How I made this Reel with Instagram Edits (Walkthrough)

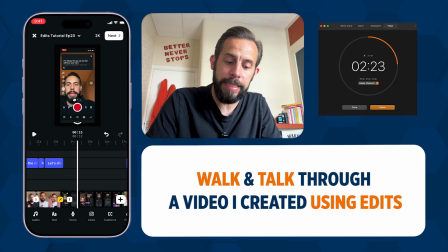We've got some jumps and changes, hopefully keeping people interested. Then again, I did the same thing. The yellow bit here tells me that we used a transition.
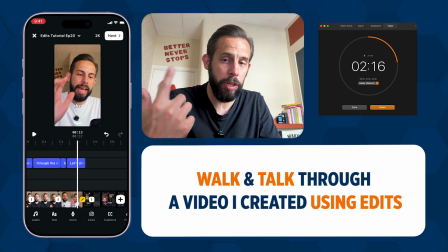We used pan down for this, which is again another if you go to the transitions episode, we talk about why pan down is really good and really helpful, gets that behavior going, and then it flicks back into the tutorials that I've done.
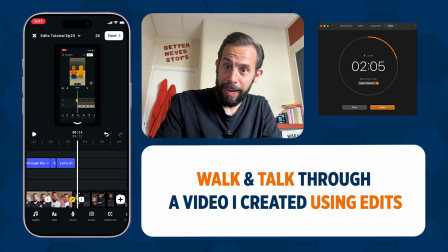So then we've got me using cutout, and I've tried to use some of the key elements that people liked from historical tutorials and have asked the most questions about. So cutout, the teleprompter, which again they've just elevated to stories, I believe.
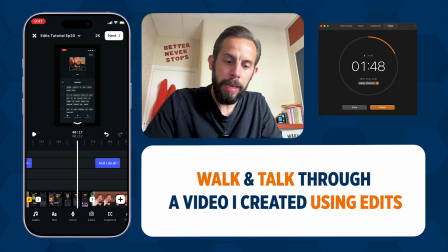You can use teleprompter. I used highlights and captions.
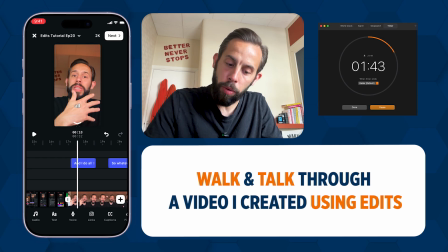I then went through, and then when I jumped back to me, more narration, a little bit more storytelling, and then I jumped back again.
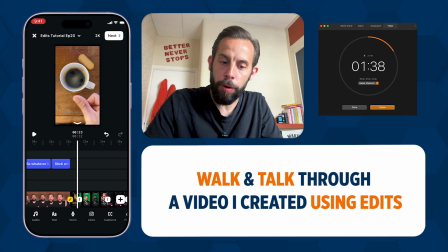Bit of a trick, bit of the old match cut here. The green screen, changing the background, bit of using cutouts and layering and overlaying there,
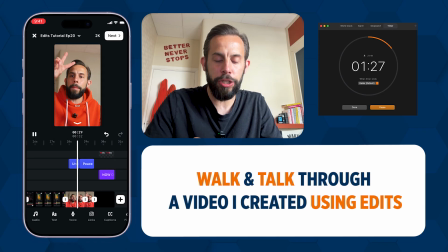and then back and how I finished every single episode, which was peace. And then last thing I put, so everyone knew where they wanted to find the tutorials, now on YouTube.
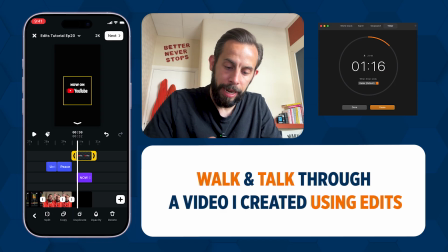That YouTube here that's a sticker, okay? I used a sticker. So down here, along the bottom, in stickers, I used it for this.
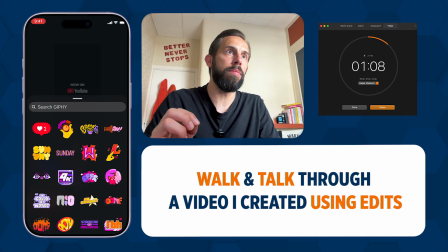Sometimes you can get like mini animations, mini helpful bits and pieces that will help you throughout your tutorial.
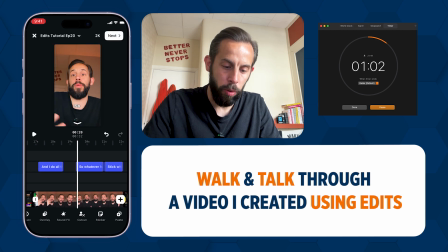And then we come to the track, audio track. So let's go up.
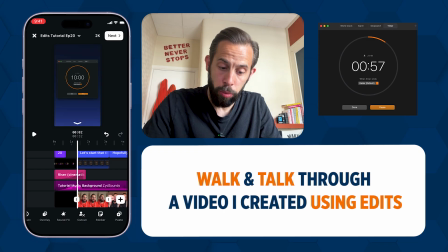So firstly, I found, literally it's called tutorial music background. So I thought that was nice and fitting.
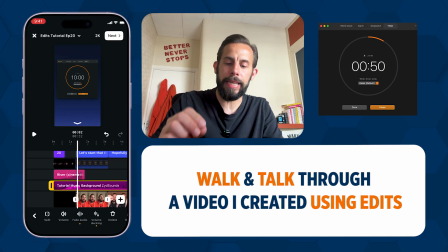It had a good kind of melody. I just wanted it to be low and I wanted it to kind of kick in and kick out. And as you can see, I've used volume ducking as well.
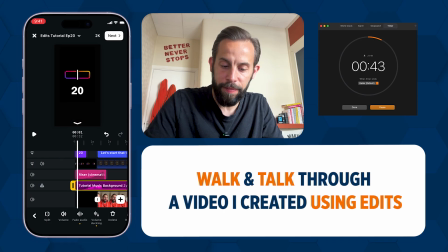Remember the yellow dots? I've used fade, so it fades in with the sound effects. I've made sure I changed the volume of the sound effects, so that's down to 20. And then this kind of goes, as you can see from the wave here, it goes down and it goes up throughout the thing.
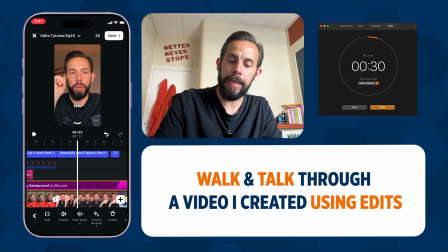So when I'm speaking, volume goes down, and when I'm not speaking, it kicks in and goes up. And it does this kind of throughout the whole of the,
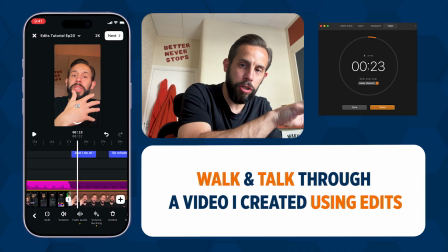because I chop in and chop out between footage of the tutorials, me speaking, it does that in and out and in and out,
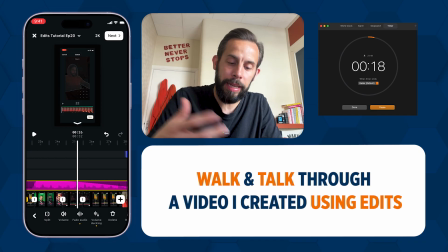which again, a bit of an engagement hack, keeping people interested in what's kind of going on. And then the only other thing that I did right at the end here is I used fade out here.
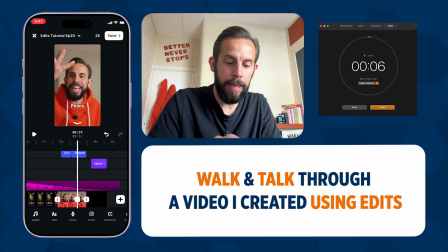So I got this clip is the same clip, but I cut it here. I split it here, if you see here, and then I added an effect here to fade it out. So the reason I did that is my fade would start, oh, here we go.
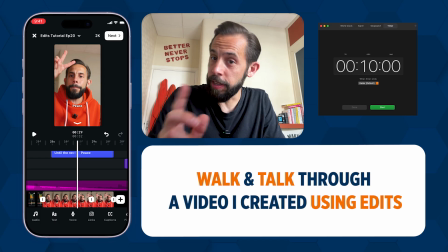It's done, the timer's up. The fade, is the last bit anyway, would have gone on for longer and I didn't want it, I want it
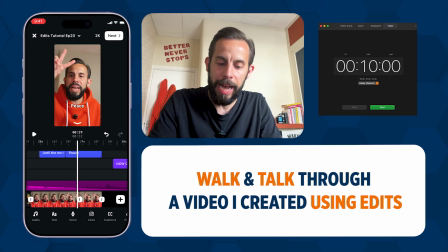shorter. So I cut it here and then added the fade, even though it's the same. As long as you don't, if you can add a split, as long as you don't change the, or you might want to, but if you don't change it, it will just look part of the same thing. It won't jump around just by putting a split in. It's only if you change the length of it.
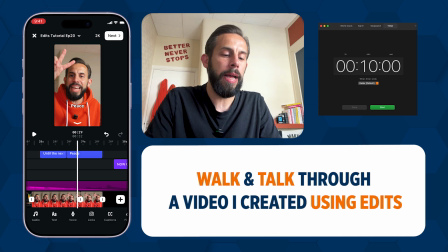And then I added the fade, so the fading kicks it quicker. I'm going to export this now.
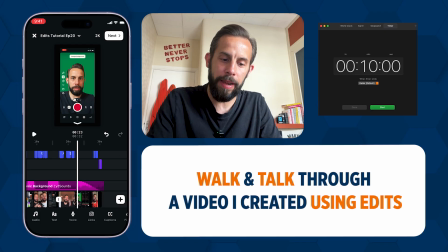I'll hit the export because we haven't ever really done much of that exporting.
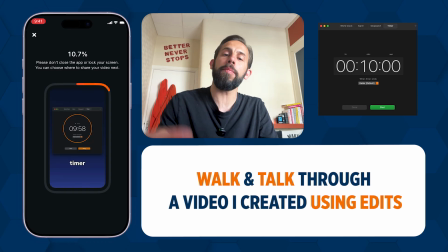Might take a little while because it is, I've done quite a few layers, and I'm going to post it not only to Reels, which you'll be able to check it out on there, but it's going to be a short as well.
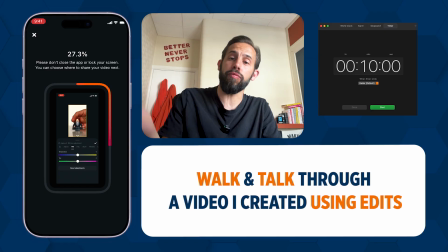So make sure you check it out on Shorts, and hope you like it. And I hope it just wraps up this whole tutorial series really nicely.
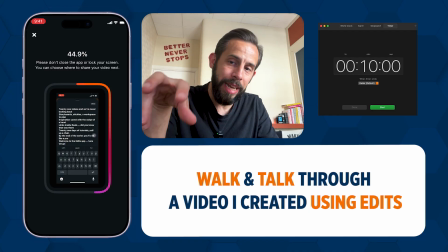It's the 20th episode, this one. I walked you through what I did and how I put it together and elements that I've used and how I've combined them.
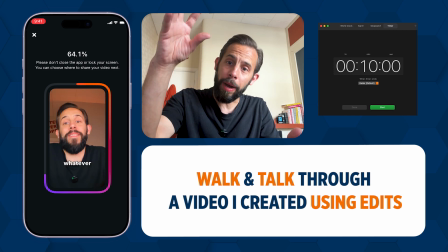And I hope this short will go out onto YouTube and point more people to the tutorial.
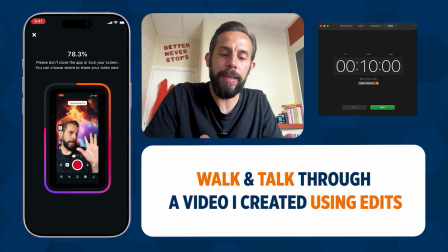But of course, helps if you can share, recommend as well, so do that. This is the end of this series.
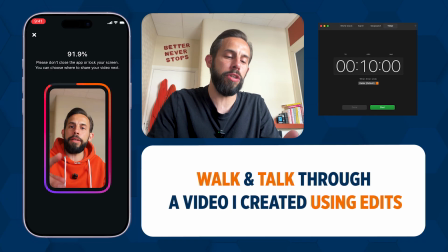There's more to come for sure, so make sure you check it out. Until the next one, I'm Ray.
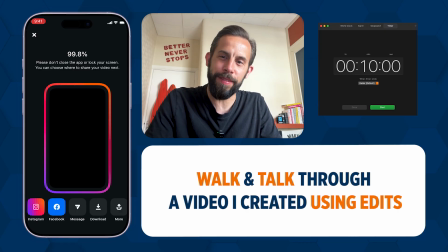This has been Simply Create. Peace.